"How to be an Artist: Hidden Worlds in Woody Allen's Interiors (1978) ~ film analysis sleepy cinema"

Good evening. My name is Lexi, and welcome to SomaCinema, a series dedicated to exploring the cinematic language with gentle video essays about your favorite films. On today's episode, we will be analyzing the 1978 drama Interiors. Enjoy the show.
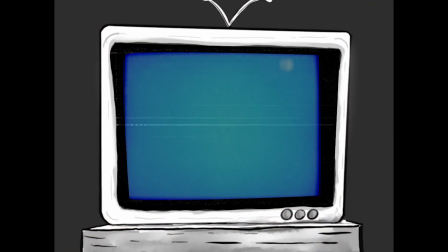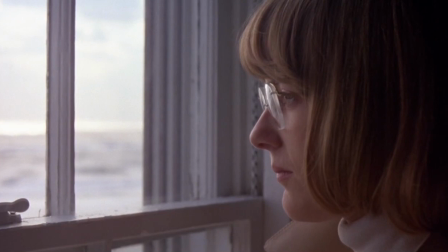Woody Allen's 1978 chamber drama Interiors is quite unlike most other films in his oeuvre.
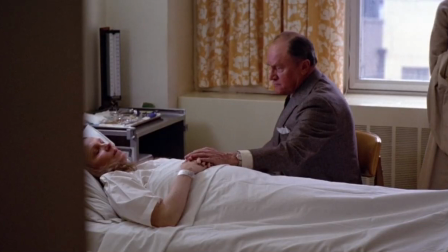Interiors is purposefully humorless, somber, and nearly devoid of music.
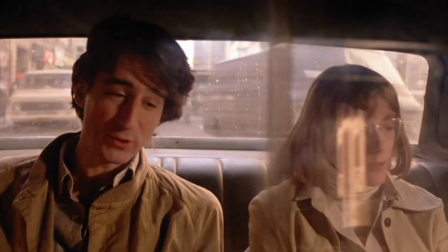It is an aggressively serious film that is nonetheless deeply expressive in its Spartan filmmaking.
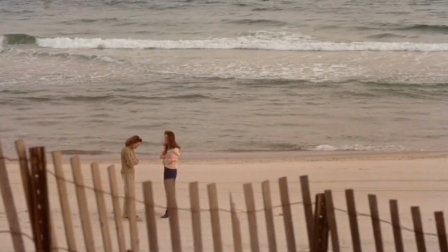The minimalist style works as a container for the well of repressed emotion and familial toxicity that drive the narrative.
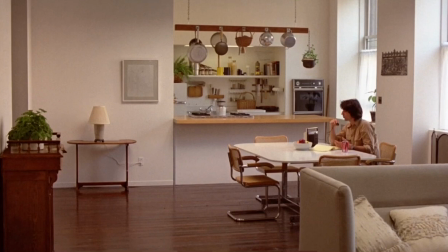The apparent aesthetic neutrality of the mise-en-scène is merely a very well-disguised wolf.
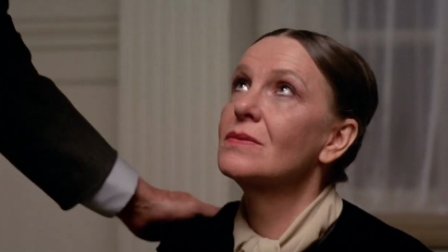The mother, Eve, is a rigid and icy woman with unnamed emotional problems that point towards narcissistic disorientation.
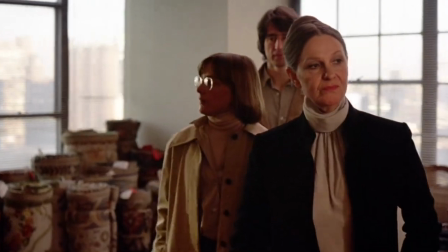Eve is an artist, an interior decorator whose personal style is made up of neutral tones,
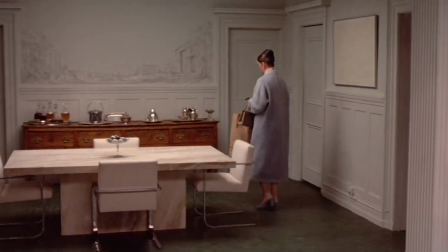clean lines, and minimalist furnishings. Her artistic output prizes materiality and control over surface appearances.
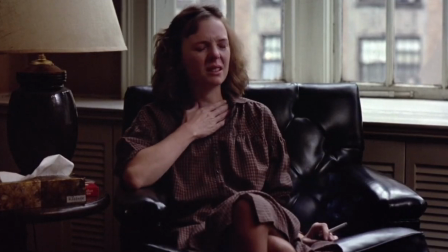Oldest daughter Renata is a successful novelist with all the appearance of functionality.
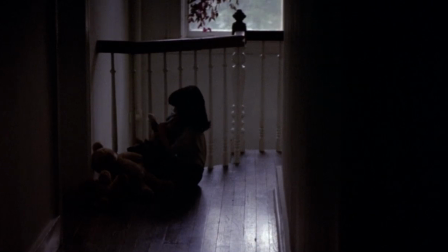In truth, she is blocked, disconnected from her daughter, and stifled by her insecure novelist husband Frederick.
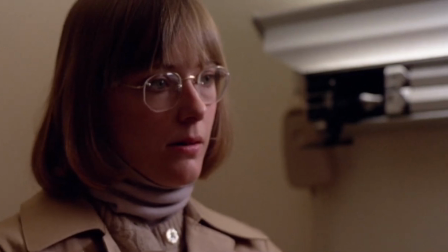Middle child Joey is the most affected by the overbearing Eve and Eve's pervasive aesthetic.
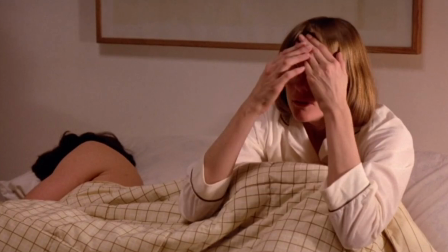Immobilized by indecision, Joey finds herself in a constant state of fight or flight, icy and rigid against her will.
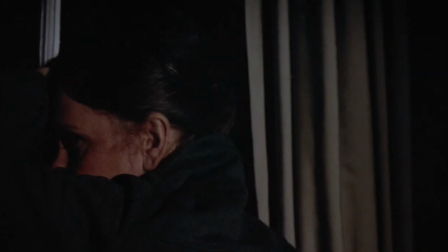Joey's relationship with her mother forms the dramatic core of the film and is mirrored in nearly every aspect of the filmmaking.
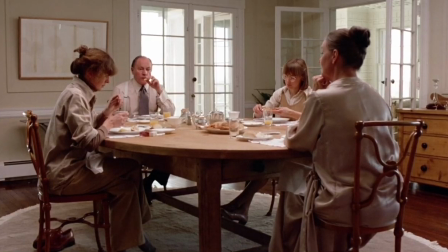Interiors is a very tightly constructed film, a fitting representation of Eve's personality.
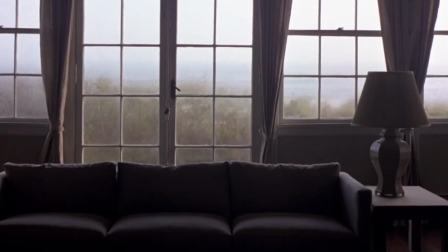The film contains many repetitive motifs.
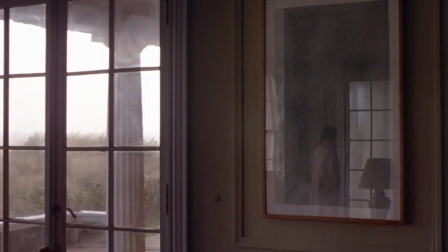Empty vases litter the set, along with table lamps that call back to a scene to be shortly discussed,
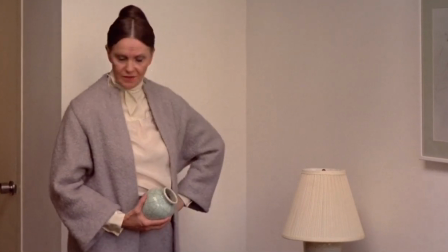where a lamp is representative of Eve's influence on Joey's life. Eve is constantly closing windows and sealing herself from the outside world.
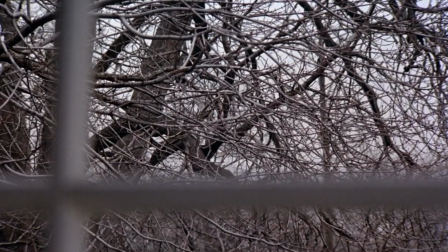Her daughters can frequently be found gazing wistfully out of windows, as though trapped inside.
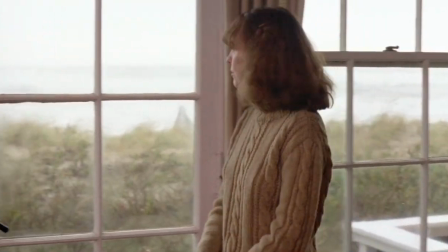Scenes are lit naturally in great windowed rooms filled with diffused sunlight, or spotted with the glow of warm, shaded table lamps.
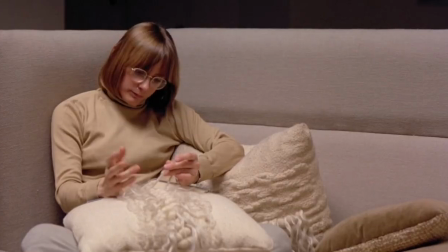Early in the film, Eve says that her colors are beige and earth tones, which make up most of the color palette,
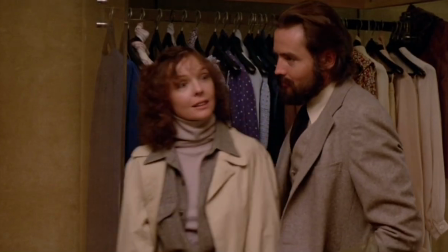along with gray, which is mentioned specifically by Eve early in the film.
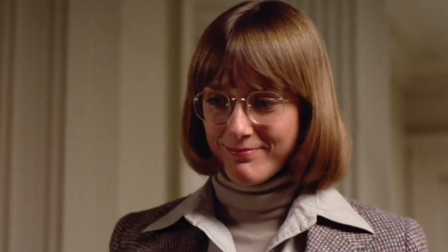The ubiquity of these colors, the lamps, even the very sunlight from the windows,
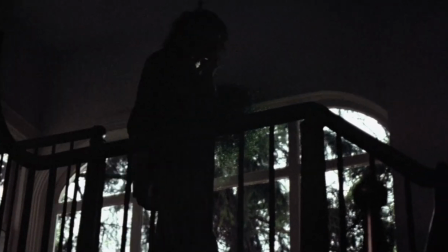inform the incredible psychological influence Eve has over her family.
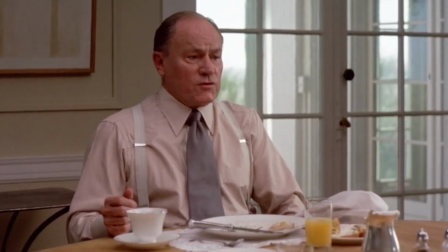The initial thrust of the film lies in the reorientation of the family unit when the father, Arthur, announces that he is separating from Eve.
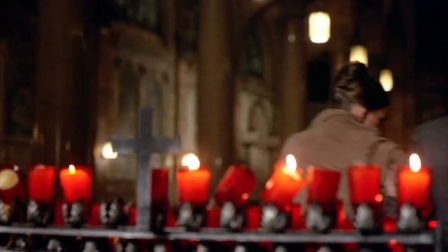But this event is only the catalyst for the breakdown of long-standing familial toxicity that boils over as the story unfolds.
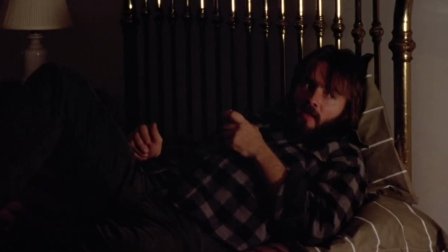The true conflict concerns creativity, the value of a person based on artistic output,
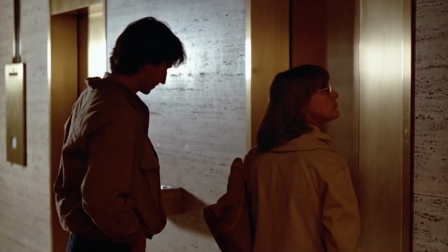and how those things relate to a lack of mature individuation from an emotionally demanding parent.
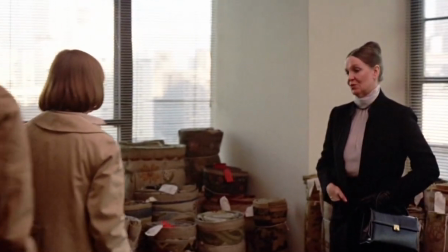In Interiors, artistic output, or lack thereof, is synonymous with maternal love.
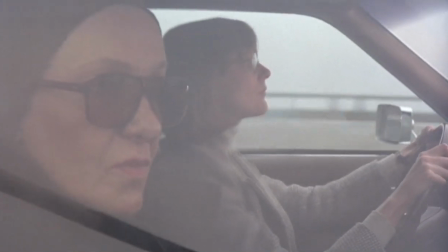The constant ambivalent threat of maternal withdrawal creates and sustains the crippling neuroses experienced by Joey and Renata.
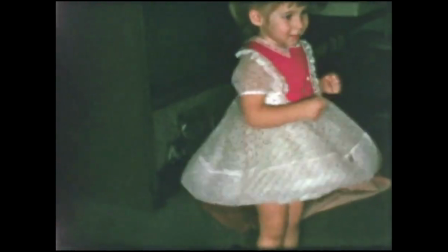As babies and young children, we experience a period wherein we are psychically connected to our mothers.
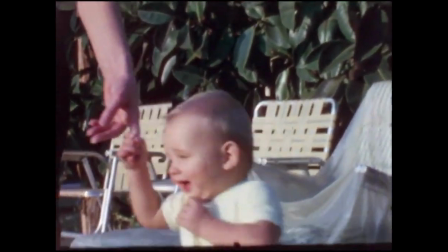A mother can be anyone who is the primary caregiver of the child. Being connected to our mothers is a matter of survival.